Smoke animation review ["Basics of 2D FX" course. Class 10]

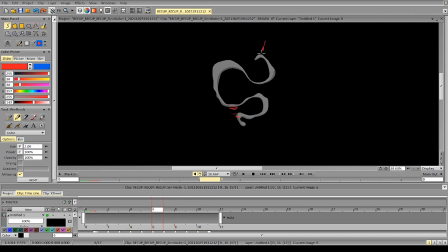1237s
The less important thing here is that this transition where it suddenly increases in mass, it feels a bit strange because we have one mass and next frame we have mass twice as big, and then it decreases in size again.
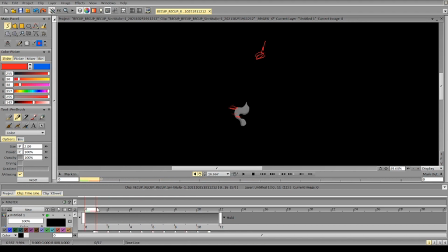1259s
So yeah, overall it's a nice animation. It just has some issues we can work on,
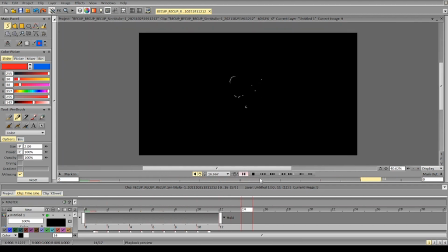1267s
and you can decide if you want to work on the animation or if you want to transition to animating explosions or other stuff.
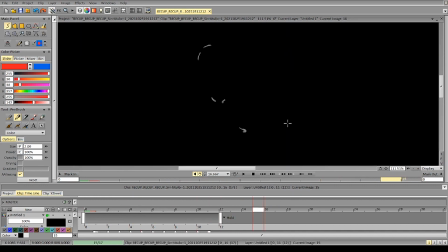1277s
Essentially, the smoke that you animated, the first smoke, was quite similar to explosions, at least for explosion smoke, so it's up to you.
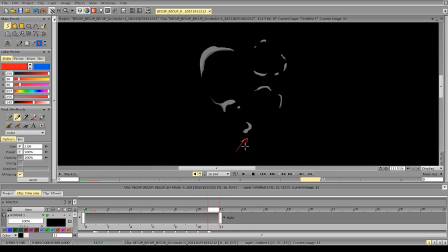1289s
And for the particle at the bottom, you can really just let it break into particles here. We don't want to have something too long on the ground, and the smoke is still lighter than air, so it will be rising up.
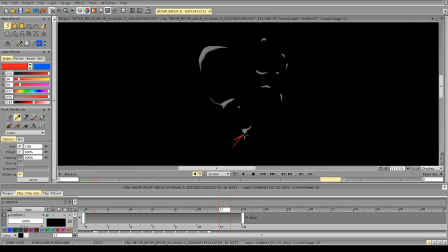1307s
And if you have this particle on the ground for too long without moving up, it will create a sense of something a bit different. It's like a tail. So yeah, good luck.
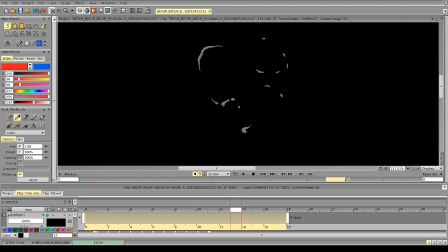1325s
If you have any questions, let me know. Don't be shy and ask me. And bye bye.